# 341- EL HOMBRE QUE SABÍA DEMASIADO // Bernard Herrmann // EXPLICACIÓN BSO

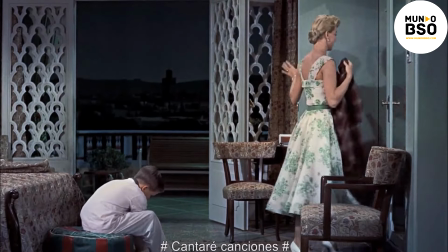(4:32)
Algo muy deliberado para reforzar emocionalmente su reencuentro, otra lección de cine.
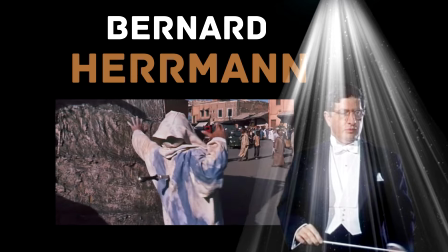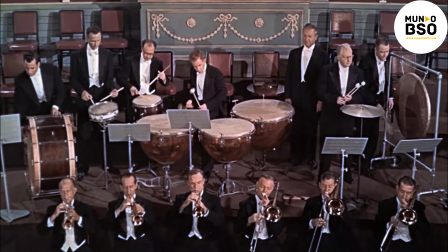(4:45)
A pesar de que la cantata es la música más importante, la contribución de Herman no es irrelevante,
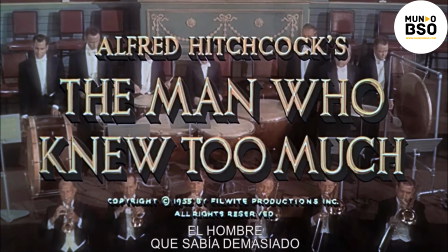(4:51)
aunque fuera la más breve de todas sus partituras con Hitchcock y quizás de toda su carrera.
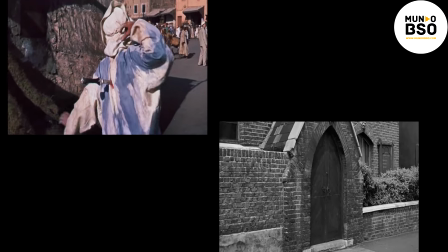(4:55)
Hay diversas músicas para generar suspense y casi todas ellas en un segundo plano de percepción.
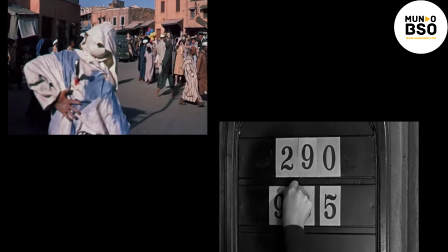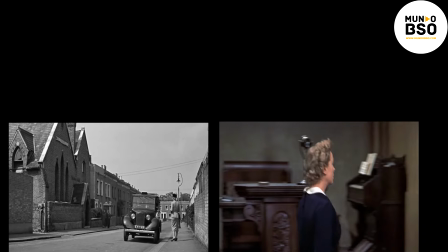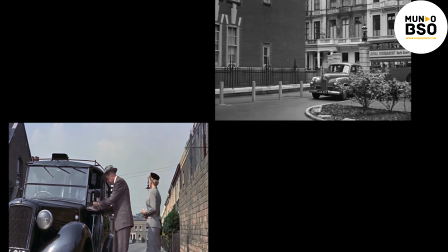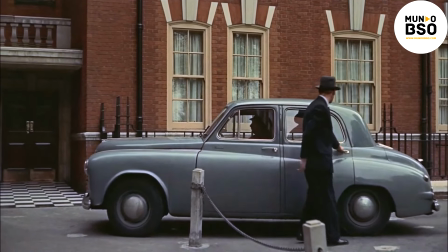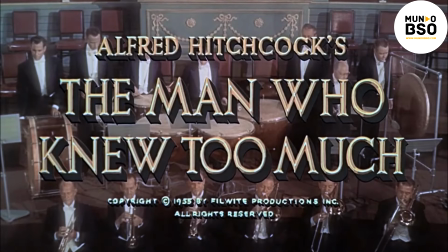(5:28)
Es de esta escena de donde parten las músicas más importantes que aporta Herman a la película.
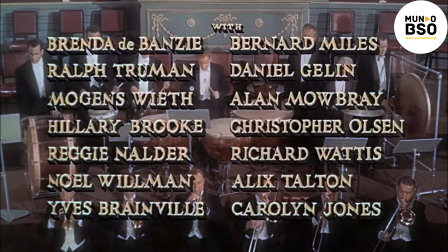(5:34)
La música de esta escena está en primerísimo primer plano para ser escuchada claramente. No es una mera presentación formal, es también la introducción de líneas musicales que luego marcarán puntos y caminos.
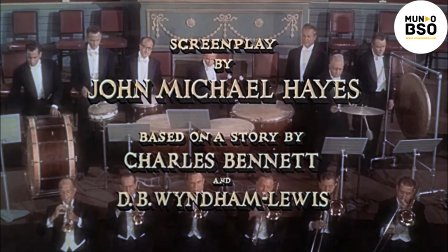(5:49)
Para que se entienda mejor y porque director y compositor lo hicieron más veces en Vértigo, el tema inicial se presenta aquí.
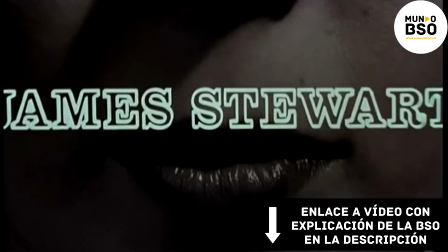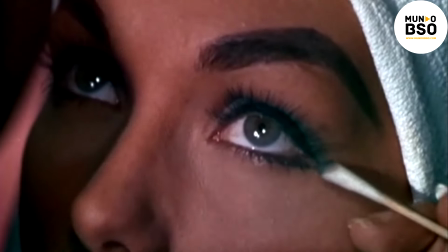(6:00)
Y reaparece justo aquí, con la completa transformación de Judy en Madeleine, y que supone el principio del film para Scotty.
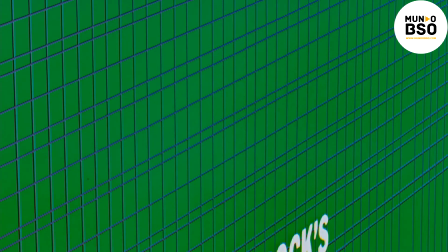(6:10)
En Con la muerte en los talones, el tema inicial
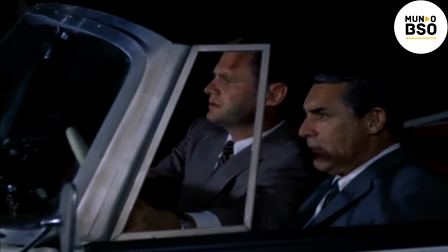(6:15)
Aprieta el acelerador cuando comienza realmente la persecución que no parará hasta el final O por supuesto en Psicosis Esta música avanza que el camino hacia la muerte comienza justo aquí
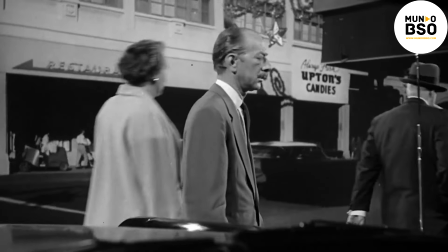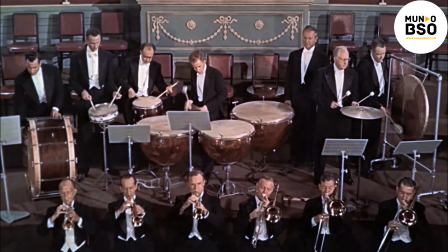(6:37)
En El hombre que sabía demasiado es mucho menos evidente Más difícil de percibir pero ahí está, este fragmento
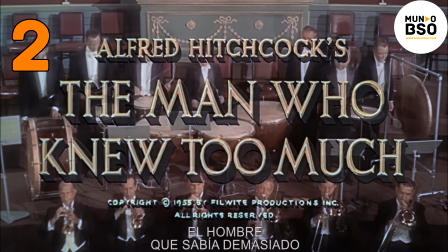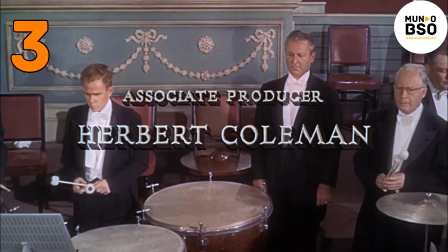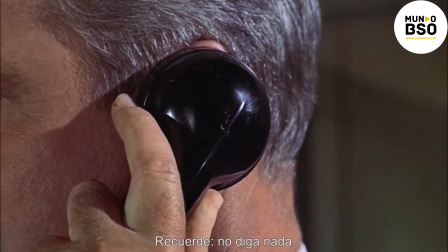(6:58)
solo reaparece aquí cuando el protagonista es informado de que su hijo ha sido secuestrado y comienza así el camino hacia su rescate
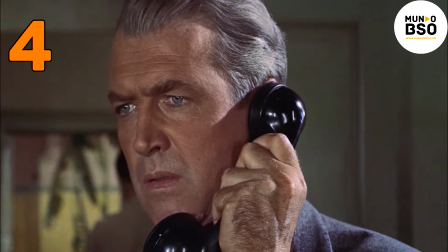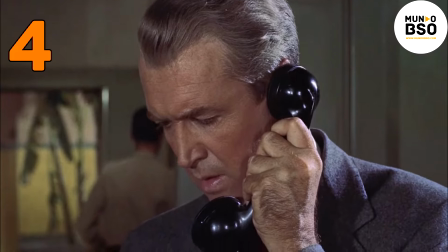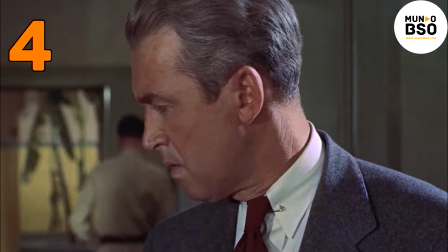(7:16)
es un punto de inflexión avisado y aquí marcado o este otro, tenso y angustiante
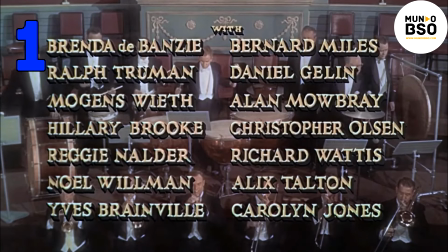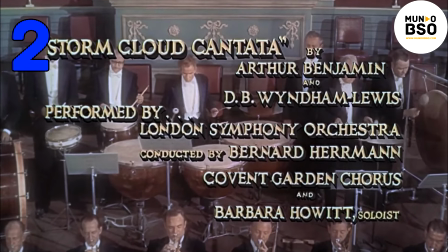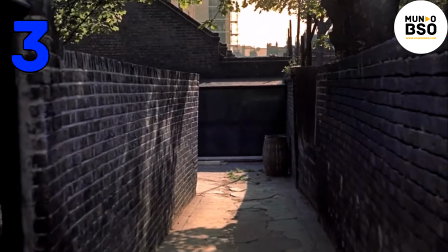(7:38)
marca el camino que recorre el padre para encontrar a su hijo
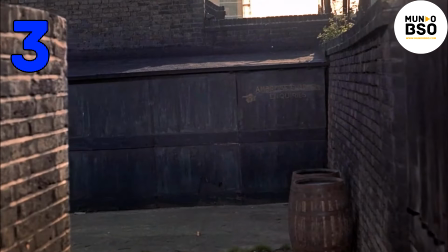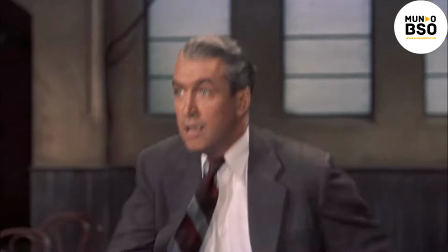(7:48)
e intensifica su dramatismo cuando está tan cerca de recuperarlo
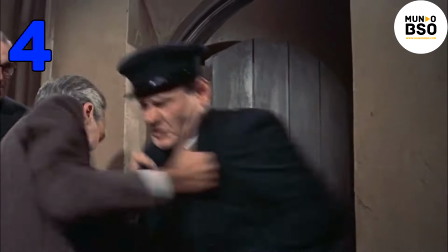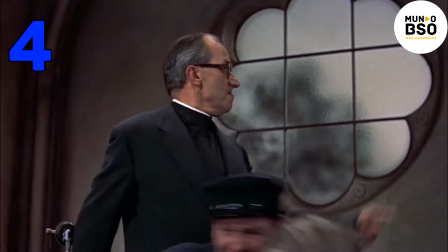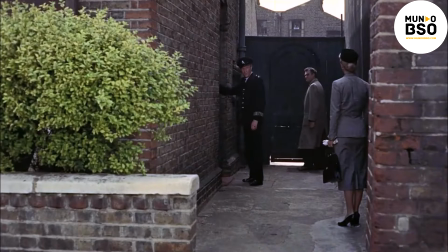(8:02)
El fracaso difumina la música
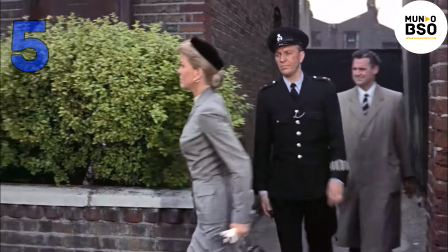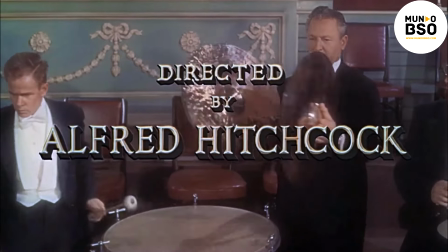(8:13)
Y por último, el cierre del espectáculo musical que ofrece Bernard Herrmann al inicio de la película
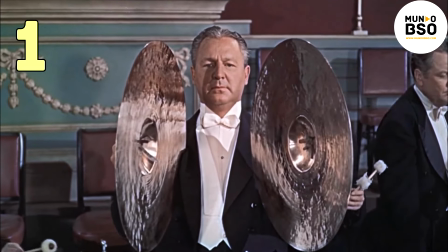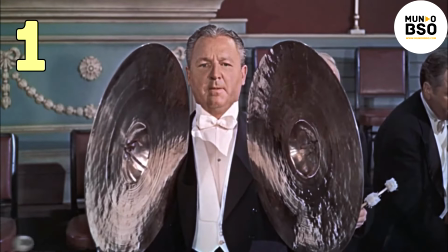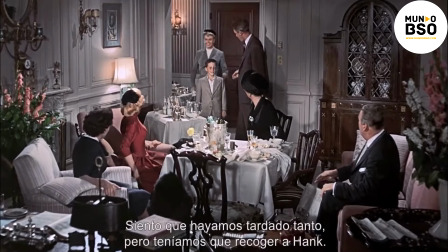(8:29)
Es el cierre del espectáculo cinematográfico que nos ofrecen Hitchcock y Herrmann para cerrarla